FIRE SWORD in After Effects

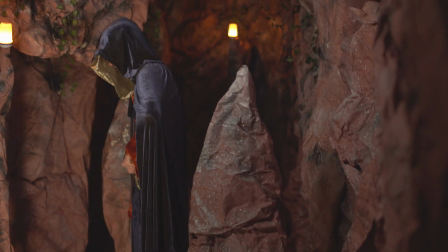Her clothes are not exactly practical for this sort of activity, but that's not what we're here to talk about today.
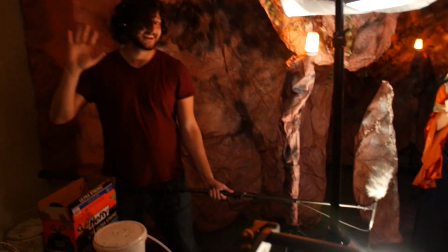Ooh. It's on fire. We had a light on set that we tried to move around to match the movement of the sword.
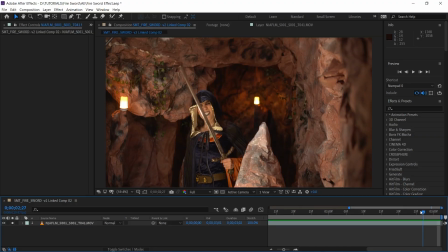As always, tried practical and lighting succeeded. Is good. Yeah. We need to track the base and the tip of the sword. The easiest way to do this is actually by hand because those aren't really strong tracking points. Don't cut yourself.
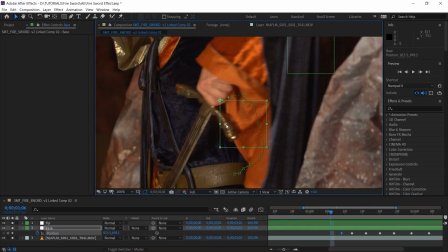Yeah, be careful. If at any point you can't see the part you're trying to track because it's moving too fast, just guess where it should be.
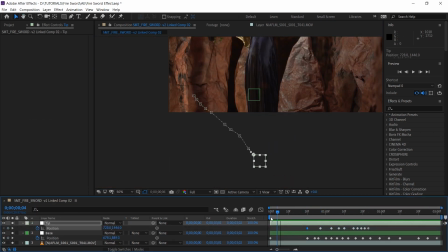Same goes for if you're trying to track part of the sword that has moved off screen. Just guess and you'll be okay.
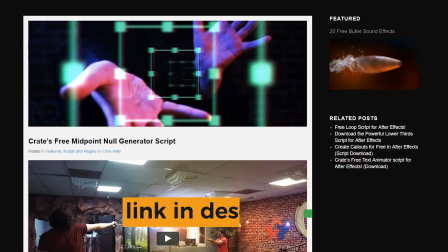You'll probably get it right. Next, we're going to use a new script on Production Crate called Crate's Midpoint Knoll Script.
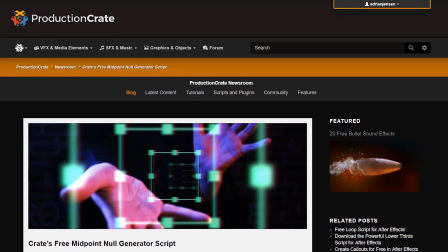Sounds expensive. It's gonna... No. It is free. It is free for everybody.
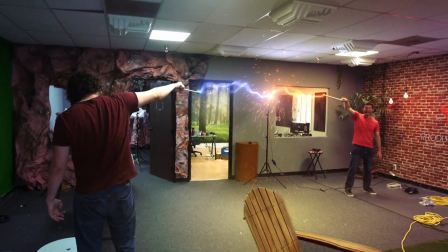Go download it right now. It is awesome. This script is going to be very helpful for us when we want to find points along the sword where we can put some of those flames.
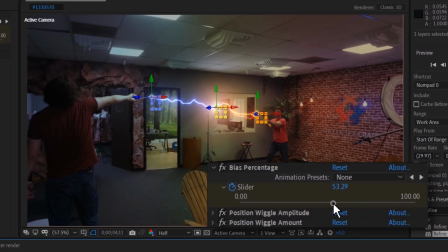This is pretty simple to use, but it is very, very powerful. Download it now. We're going to go ahead and grab both of our tracked knolls.
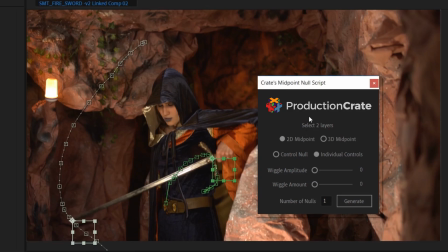We're going to select 2D midpoint because we track these in two dimensions. The control knoll checkboxes and the wiggle controls don't matter to us for this effect, so we're going to leave them alone. Now we got to decide how many knolls we want. We want enough to cover the sword, but we don't want a ludicrous amount. Let's go with something like 10 for now.
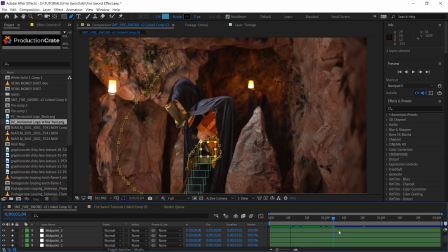Hit generate. You can immediately see what this does. It's basically rebuilt our blade, but out of knolls, which it makes it a much more powerful blade now.
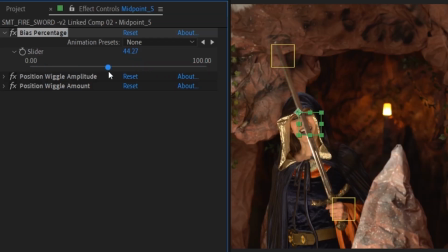Each of these knolls has a bias percentage slider we can use to move it between the base and the tip. These numbers are automatically set to distribute the knolls evenly, but you can adjust them if you like and even animate them. But again, that is not necessary for this effect. Yeah, it's just a cool thing you can do.
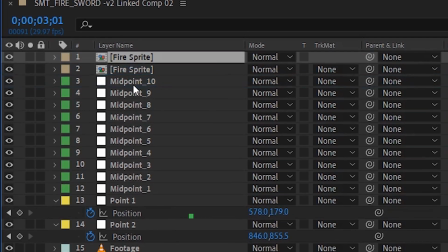Now we can drag in our flame pre-comp we prepped earlier. We'll make a bunch of copies of it, one for each midpoint knoll, and shift parent each one to a knoll.
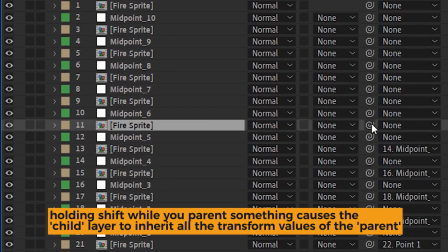Holding shift while you parent something causes the child layer to inherit all the transform values of the parent.
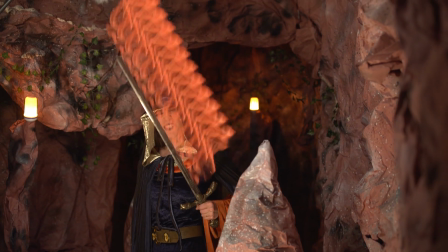Chances are these are gonna be too big, so we can grab all of them at once and scale them down.
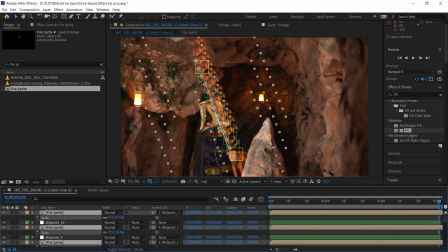Feel free to go through and adjust the scale of each one if you want to add some more randomness, but we didn't do that. You can add a taper if you want by grabbing either the base or the tip and scaling in a little bit, and the midpoint knolls are all going to scale accordingly. You can rotate them too, but that's going to look a bit silly for a fire sword. It's just good to know.
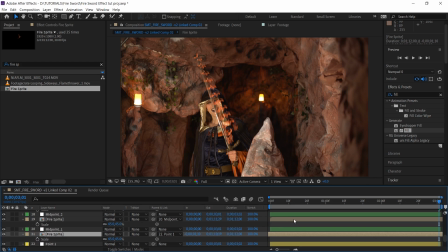Yep. We'll also want to offset the timing of each flame so they don't all look the same. If we want to add some sort of core to the sword as well, we can use a taller flame clip, like the 4K tall yellow flame number 3,
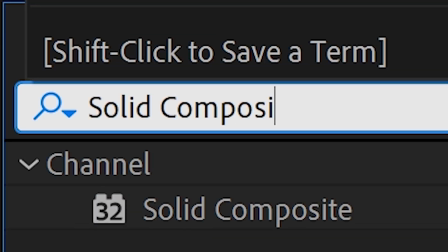obviously, and we can add a solid composite effect to that and then throw on a couple of puppet pins.
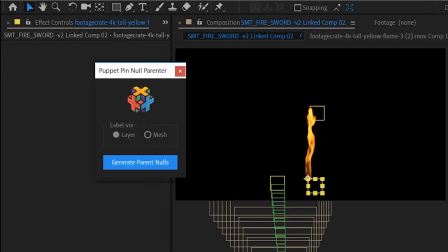We'll use the puppet pin knoll generator script from Production Crate to convert those pins into knolls, and then we'll parent those knolls to the base and the tip of the sword.
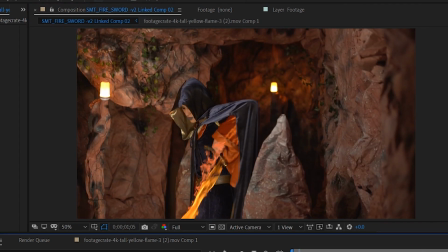It's very easy. A lot of words, very easy. True.
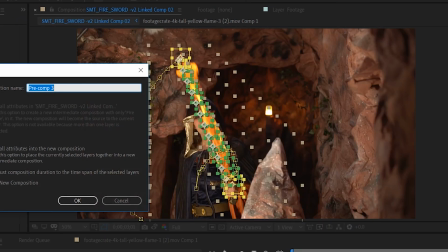The color isn't looking quite right, so let's pre-comp all of our flames and knolls together to correct that.
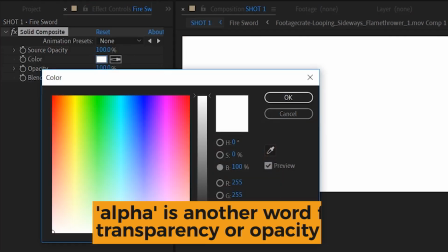We'll use a solid composite to make sure there's no alpha interfering with our coloring effects, and then let's just tint that so we can start from scratch.
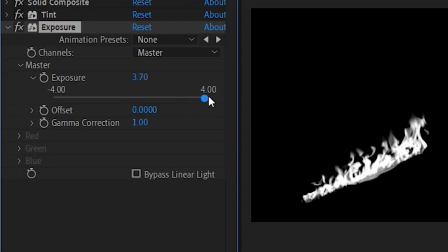We're gonna add an exposure effect and bump, bump, bump it up. We're intentionally causing it to blow out a little bit here.
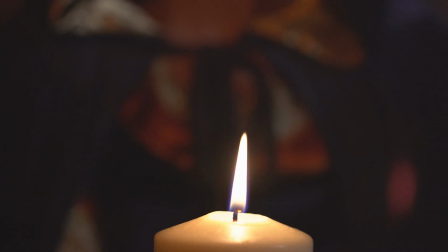The reason is we actually did shoot a real flame in this space under these lights, and that flame was almost pure white on camera.
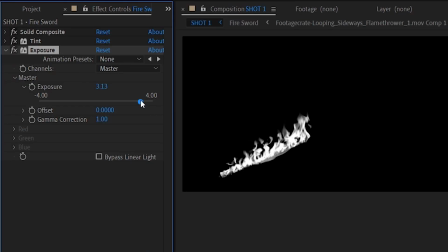So we know that this actually is a realistic way to go. If you want to go less bright in order to preserve some detail, that's fine as a stylistic choice. You do you, boo. Yeah, it's fine, but it's also wrong. We'll use a CC toner to get our colors in, and we're going to use these eyedroppers to steal colors from the fire light bulbs we have in the background. These things are making our job real easy.
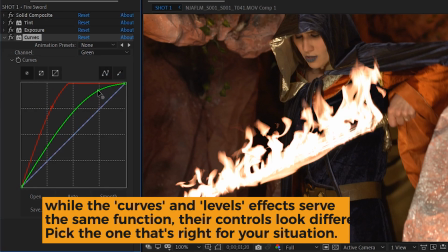Alternatively, you could have colored this with the curves, bumping up the red and green channels, or you could have used Video Copilot's VC Color Vibrance plugin.
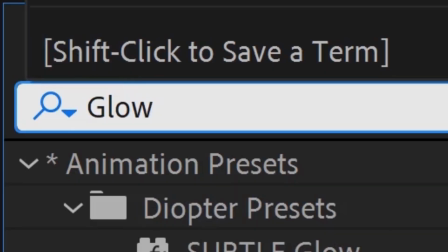There's literally unlimited ways to do this. We're also gonna add a glow on top of all of that, although, you know, the glow's a little more subtle than you might have guessed.
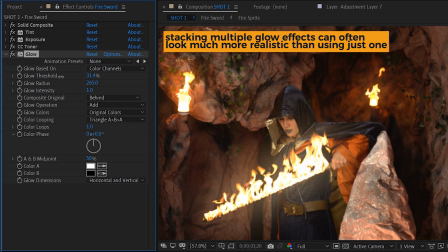Why do you seem so disgusted by this glow?